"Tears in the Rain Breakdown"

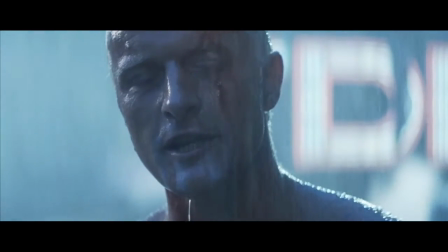I've seen things you people wouldn't believe.
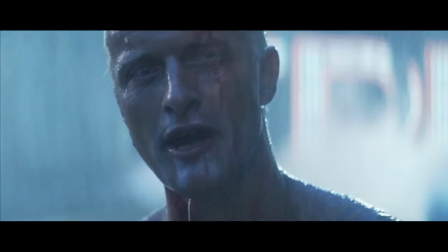Attack ships on fire off the shoulder of Orion.
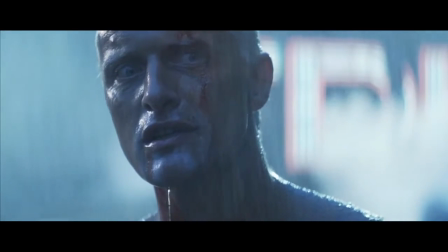I watched C-beams glitter in the dark near the Tannhauser Gate.
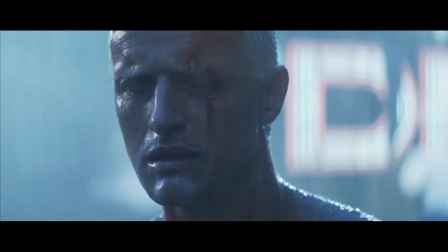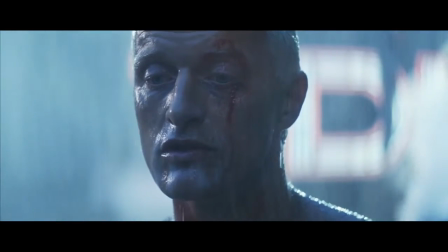All those moments will be lost in time,
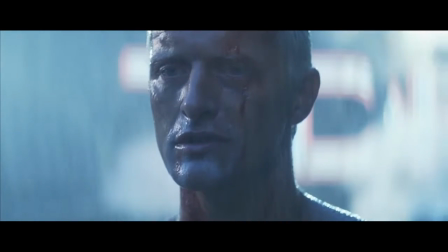like tears in rain.
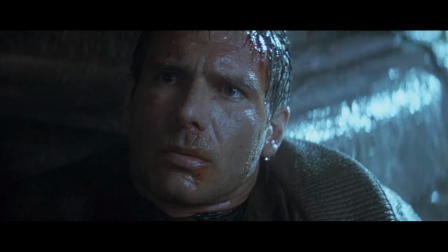Time to die.
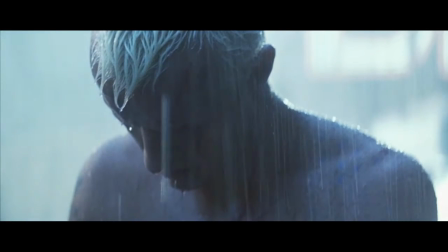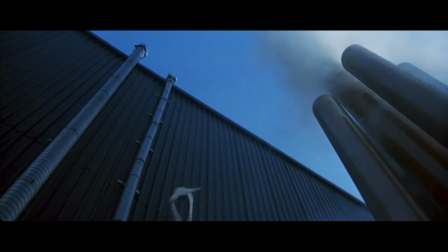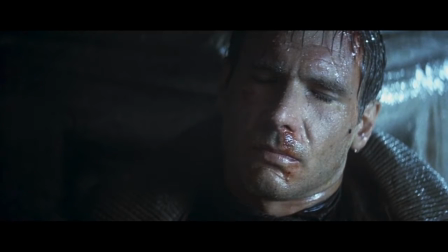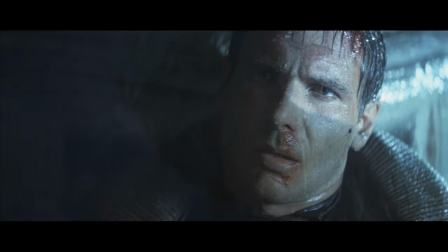I don't know why he saved my life. Maybe in those last moments he loved life more than he ever had before.
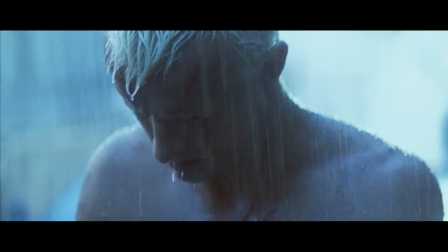Not just his life. Anybody's life. My life.
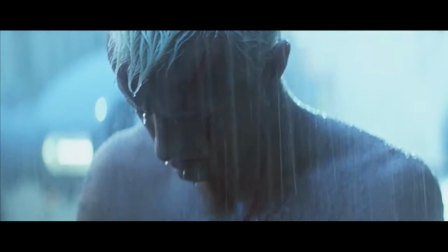All he'd wanted were the same answers the rest of us want. Where do I come from?
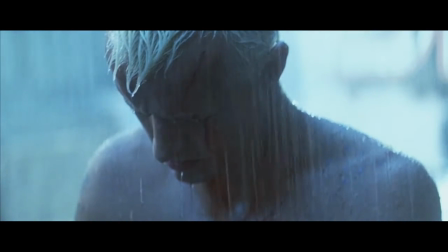Where am I going? How long have I got? All I could do was sit there and watch him die.
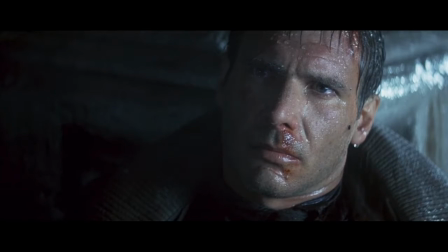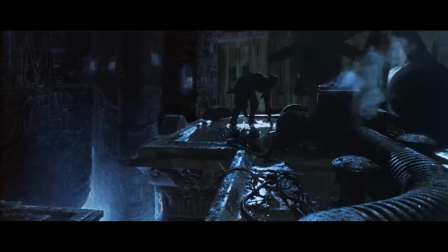Some of the first things we see here is the lighting and set design. The scene is minimally lit with blue lights suggesting a cold, dreary outcome.
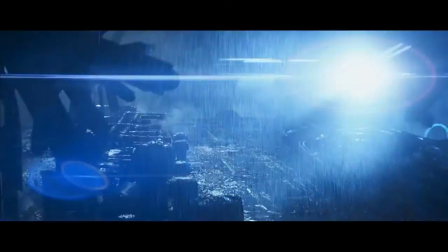The rain also adds to this effect as well. The cinematography is also quite extraordinary,
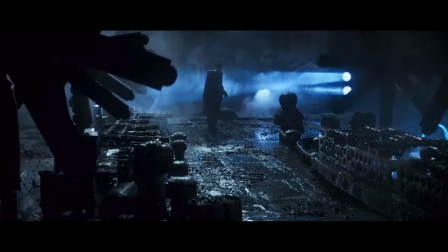how it transforms from being a panic intense moment for Deckard struggling for his life
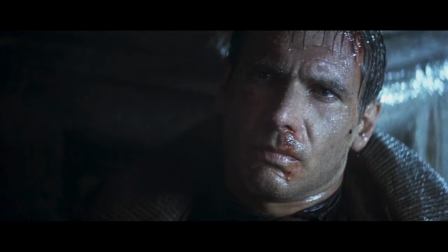to a calm and still moment when Roy goes into his monologue and dies in the end.
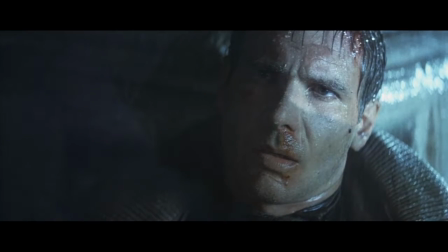Add this with the non-diegetic music, and the scene almost finds a peace within itself, as does Roy.
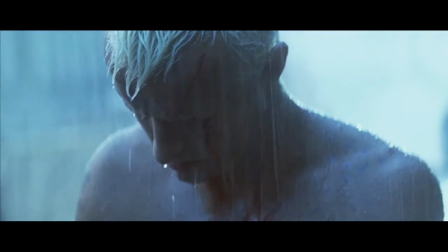With the shot composition later within the scene, it is kept close and tight to the face to show emotions on both Roy and Deckard's face,
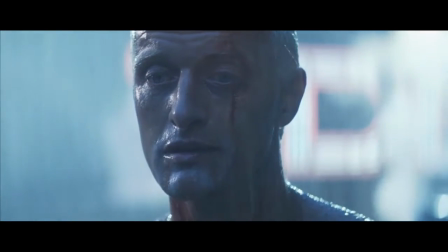creating an intimate relation with the viewer. This effect makes us relate to each of the characters, creating sympathy.
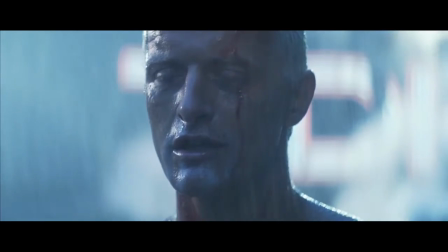Now, if we look at the scene a little deeper, the thematic elements in the scene create a very poetic resolve for this movie.
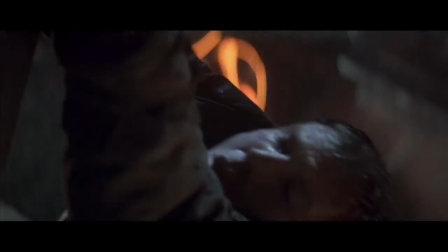When Roy first begins to talk to Deckard as he is struggling on the girder, he talks about living in fear,
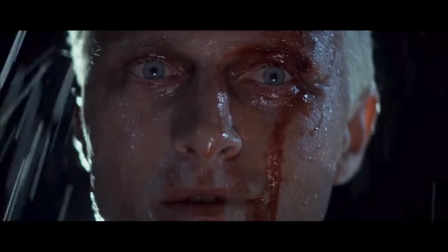and how that's what it's like to live as a slave, relating to what replicants must go through,
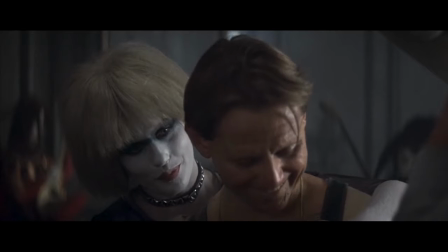and how every day they are fearful, even though they are stronger, smarter, and faster than most humans.
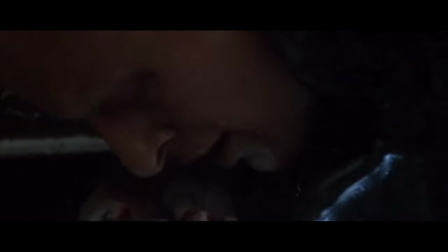This also gives way to an underlying theme of how the humans have turned into machines, and the machines have turned into humans.
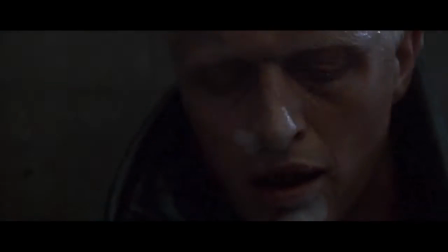The replicants live with emotions. Granted, that emotion is childlike, but does that deny the validity of them?
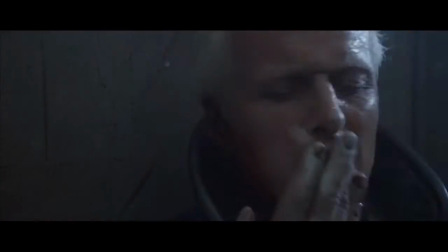Does their crave for freedom have any base, even though they don't have a soul? Does making them want to live longer fault them?
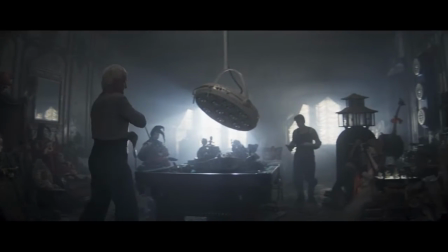Then we see that Roy has witnessed death of his friends and comrades.
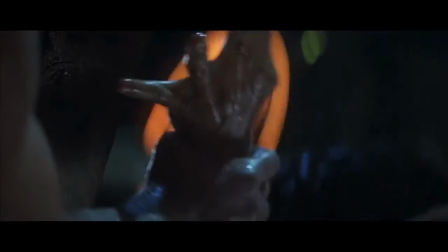We see him of all things save Deckard, again enforcing the idea that replicants are more human than humans themselves.
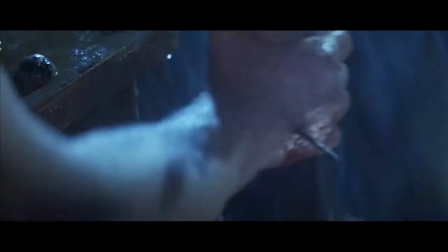But then we get to why the scene is really important. One of the most memorable monologues ever, the Tears in the Rain monologue.
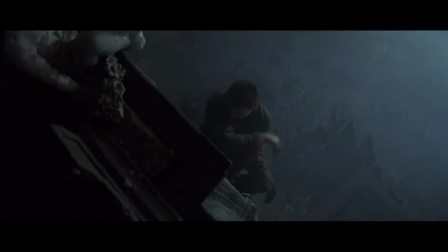I could probably make a 30-minute video on why this monologue is so important to this movie, and why it is so memorable.
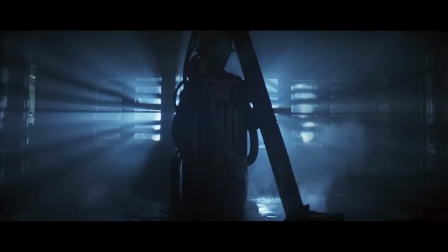I'll keep it short, however. The monologue in and of itself is quite poetic.
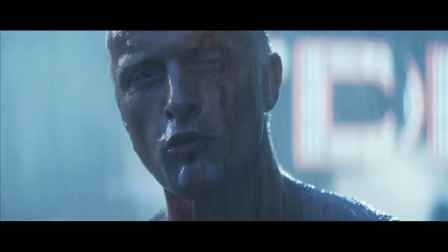It starts off simply, "I've seen things you people wouldn't believe." This whole statement, as simple as it is, has so much depth within it.
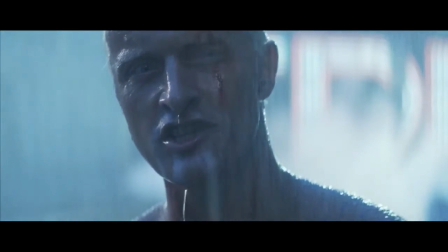Within the 4-year lifespan Roy has lived,
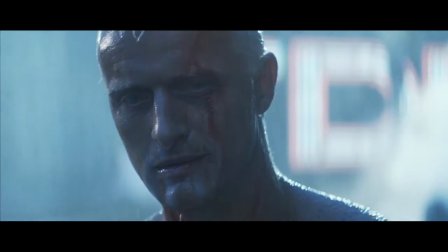he has experienced so much and been through so much more than most humans have been, and that he has truly lived a life worth living.